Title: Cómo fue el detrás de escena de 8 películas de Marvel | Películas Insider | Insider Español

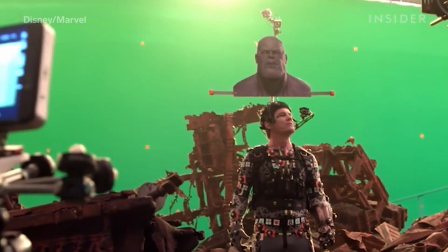(4:13)
A veces, el actor Josh Brolin llevaba una imagen de la cabeza de Thanos encima de la suya para que los actores supieran a dónde debían mirar.
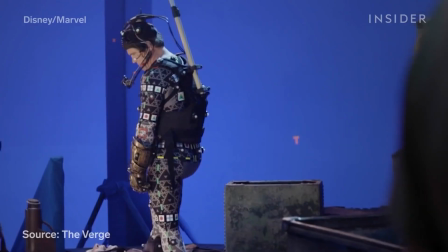(4:20)
También usaba un traje de captura de movimiento, marcas de seguimiento en la cara y un casco con cámaras para registrar cada gesto que hiciera.
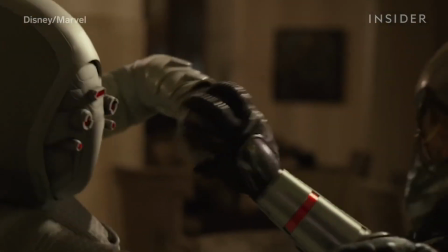(4:33)
En esta secuela, Scott Lang luchó junto a Hope Van Dyne, es decir, la avispa.
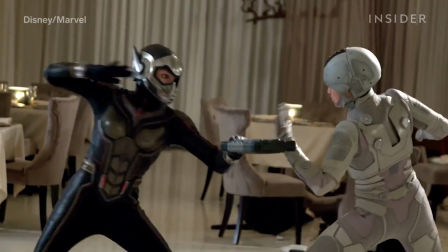(4:38)
Y al principio de la película se ve esta impresionante escena de lucha en un restaurante.
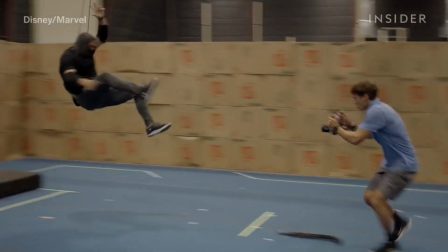(4:42)
Para lograrla, el equipo de acróbatas tuvo entre 4 y 5 semanas de entrenamiento intenso.
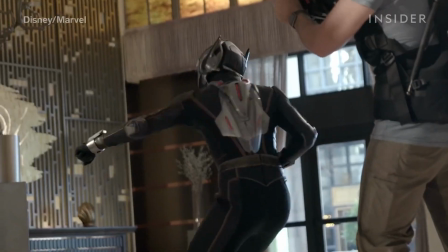(4:47)
Y Evangeline Lilly trabajó con ellos para que el personaje se ajustara a sus propios movimientos.
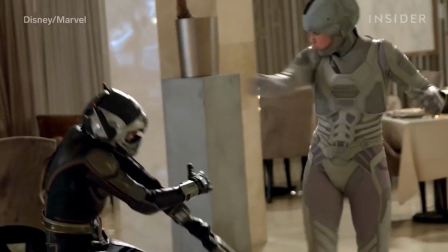(4:52)
Por ejemplo, Lilly quiso añadir curvas en forma de S a su estilo de lucha. Y por supuesto que se creó a Giant Man con CGI.
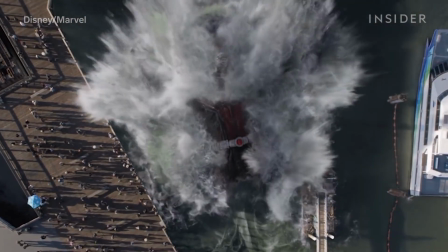(5:00)
Pero para la parte en la que se desploma en el agua, tenían aspersores en el set para salpicar de verdad a estas personas.
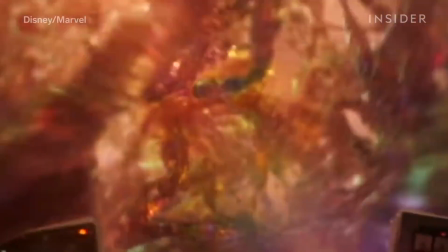(5:06)
Por otro lado, está el impresionante reino cuántico. Cuando se creó este mundo microscópico, el equipo de efectos visuales quiso darle un toque psicodélico.
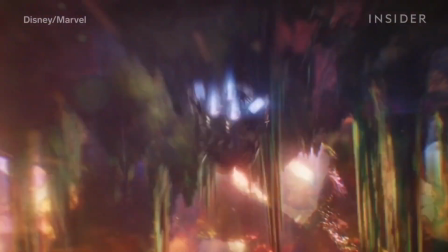(5:15)
Así que todo este entorno está en movimiento constante.
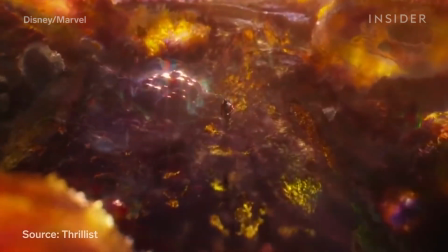(5:18)
Para que un mundo tan diminuto pareciera mucho más grande, se recurrió en gran medida a la macrofotografía.
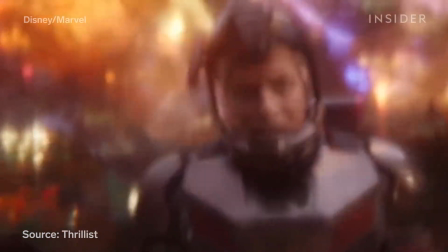(5:24)
También se usaron otros recursos fotográficos, como destellos de lente.
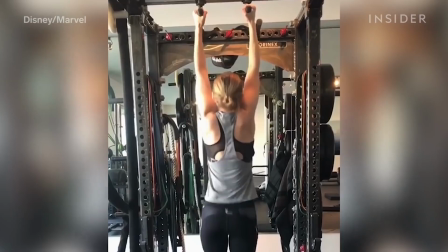(5:32)
La ganadora del Oscar, Brie Larson, se puso en super forma para encarnar a esta superheroína.
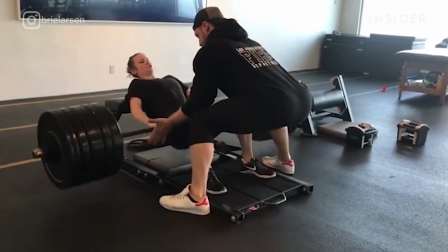(5:37)
Larson trabajó con el entrenador de famosos Jason Voss por 9 meses antes de comenzar la filmación de Capitana Marvel.
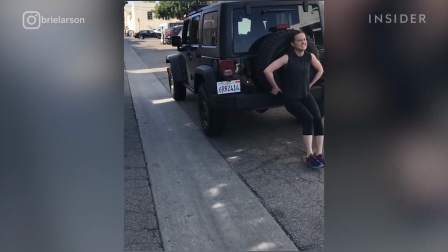(5:44)
Al final de ese periodo, Larson podía empujar un jeep, así que estaba más que preparada para tomas como esta.
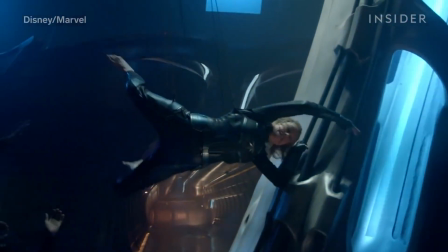(5:49)
¿Y cómo pudo volar la Capitana Marvel?
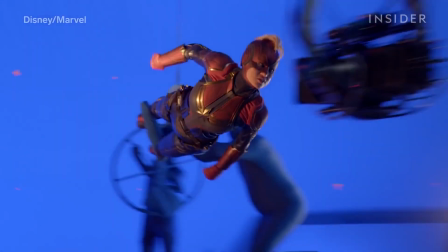(5:52)
A veces se usaron cables, y otras veces se usó un equipo con forma de horquilla, que lo operaban personas en trajes azules que luego se quitaban con edición.
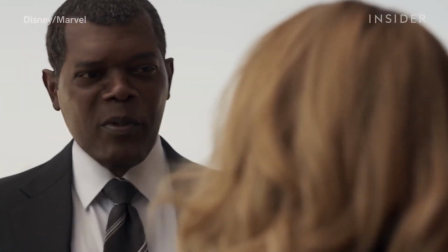(6:01)
La película Capitana Marvel también cuenta con el rejuvenecimiento más convincente del MCU hasta ahora,
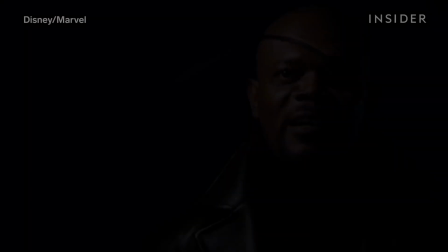(6:06)
ya que el equipo de efectos visuales hizo que Samuel L. Jackson se pareciera a él mismo en los años 90.
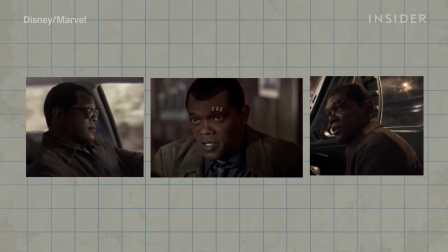(6:12)
Y Nick Fury tenía mucho tiempo en pantalla, con por lo menos 800 tomas de rejuvenecimiento.
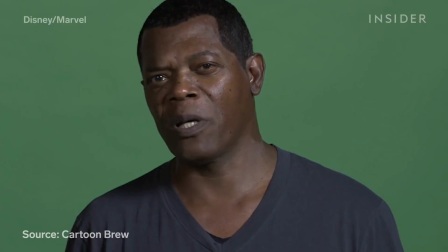(6:17)
Los artistas tuvieron que quitarle casi 3 décadas. Jackson usó una peluca y puntos de seguimiento en la cara durante la filmación.
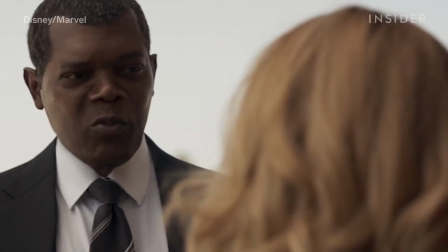(6:25)
En la etapa de postproducción, se trabajó para remodelar y esculpir el rostro del actor, además de alterar la textura de su piel.
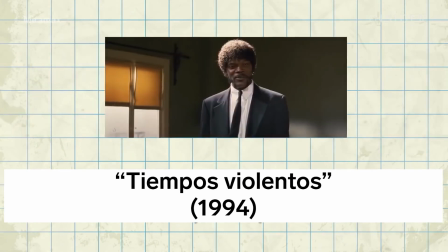(6:32)
Y por suerte, había mucho material de referencia de Jackson en la década de 1990 para trabajar.
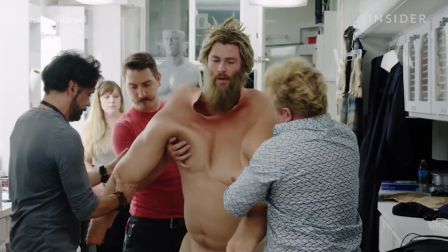(6:42)
Para interpretar la versión actualizada de Thor, el entrenado actor Chris Hemsworth usó una prótesis, que según él pesaba alrededor de 30 kilos.
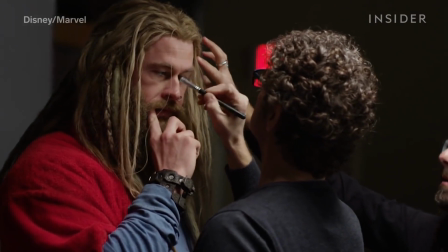(6:50)
También usó una prótesis bucal que le hinchaba las mejillas.
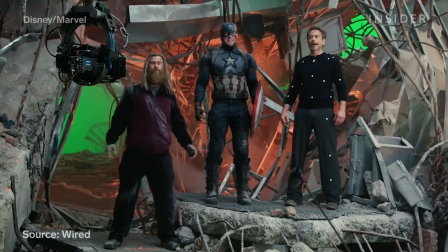(6:53)
Si bien el equipo de efectos visuales hizo algunos retoques, la productora de efectos visuales de Marvel Entertainment,
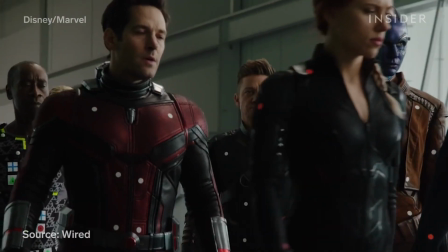(6:59)
Jen Underdog, dijo que el traje ayudó a actuar a Hemsworth. Y para esta toma, los actores no estaban usando sus trajes de nanotecnología en el set.
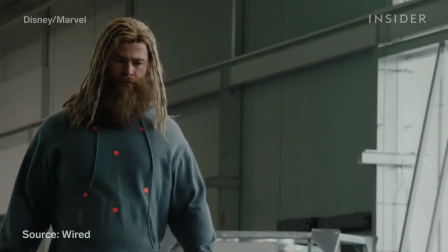(7:07)
Esto se debe a que era más práctico crear los trajes utilizando sobre todo efectos visuales.
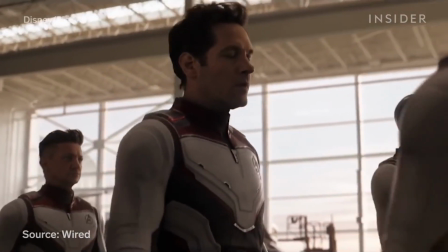(7:12)
Como se expanden y encogen constantemente, hubiera sido difícil usar trajes reales.
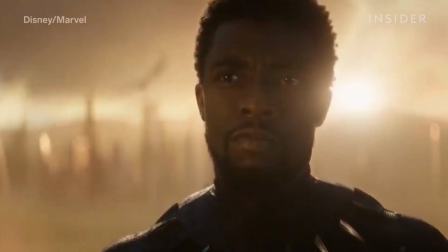(7:17)
Sin embargo, nada se compara con el desafío logístico de reunir a todos los personajes en la batalla final de la película.
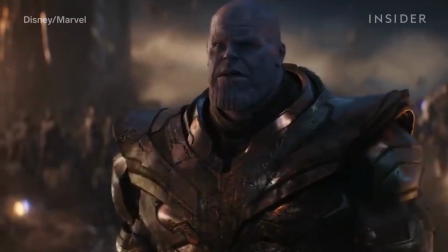(7:24)
Porque no todos los actores podían asistir al set en el mismo momento. Por ejemplo, en esta toma las heroínas del MCU lucharon juntas.
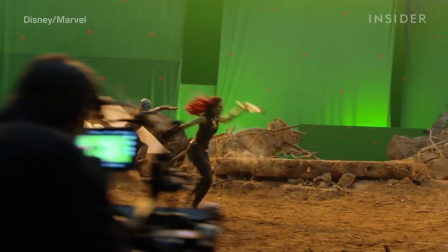(7:32)
Y Tom Holland no podía asistir ese día.
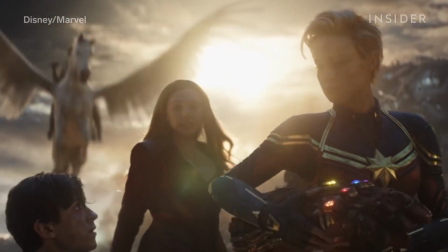(7:35)
Pero como Peter Parker le entrega a la Capitana Marvel el guantelete del infinito, necesitaban que alguien interactuara con Brie Larson.
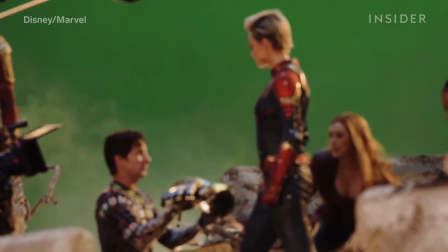(7:42)
Así que otro actor lo reemplazó, y después se agregó a Holland a la escena digitalmente. Gracias por mirar. Si te gustó este video, suscríbete para ver otros. Y cuéntanos en los comentarios sobre qué otras películas de Marvel quisieras saber más.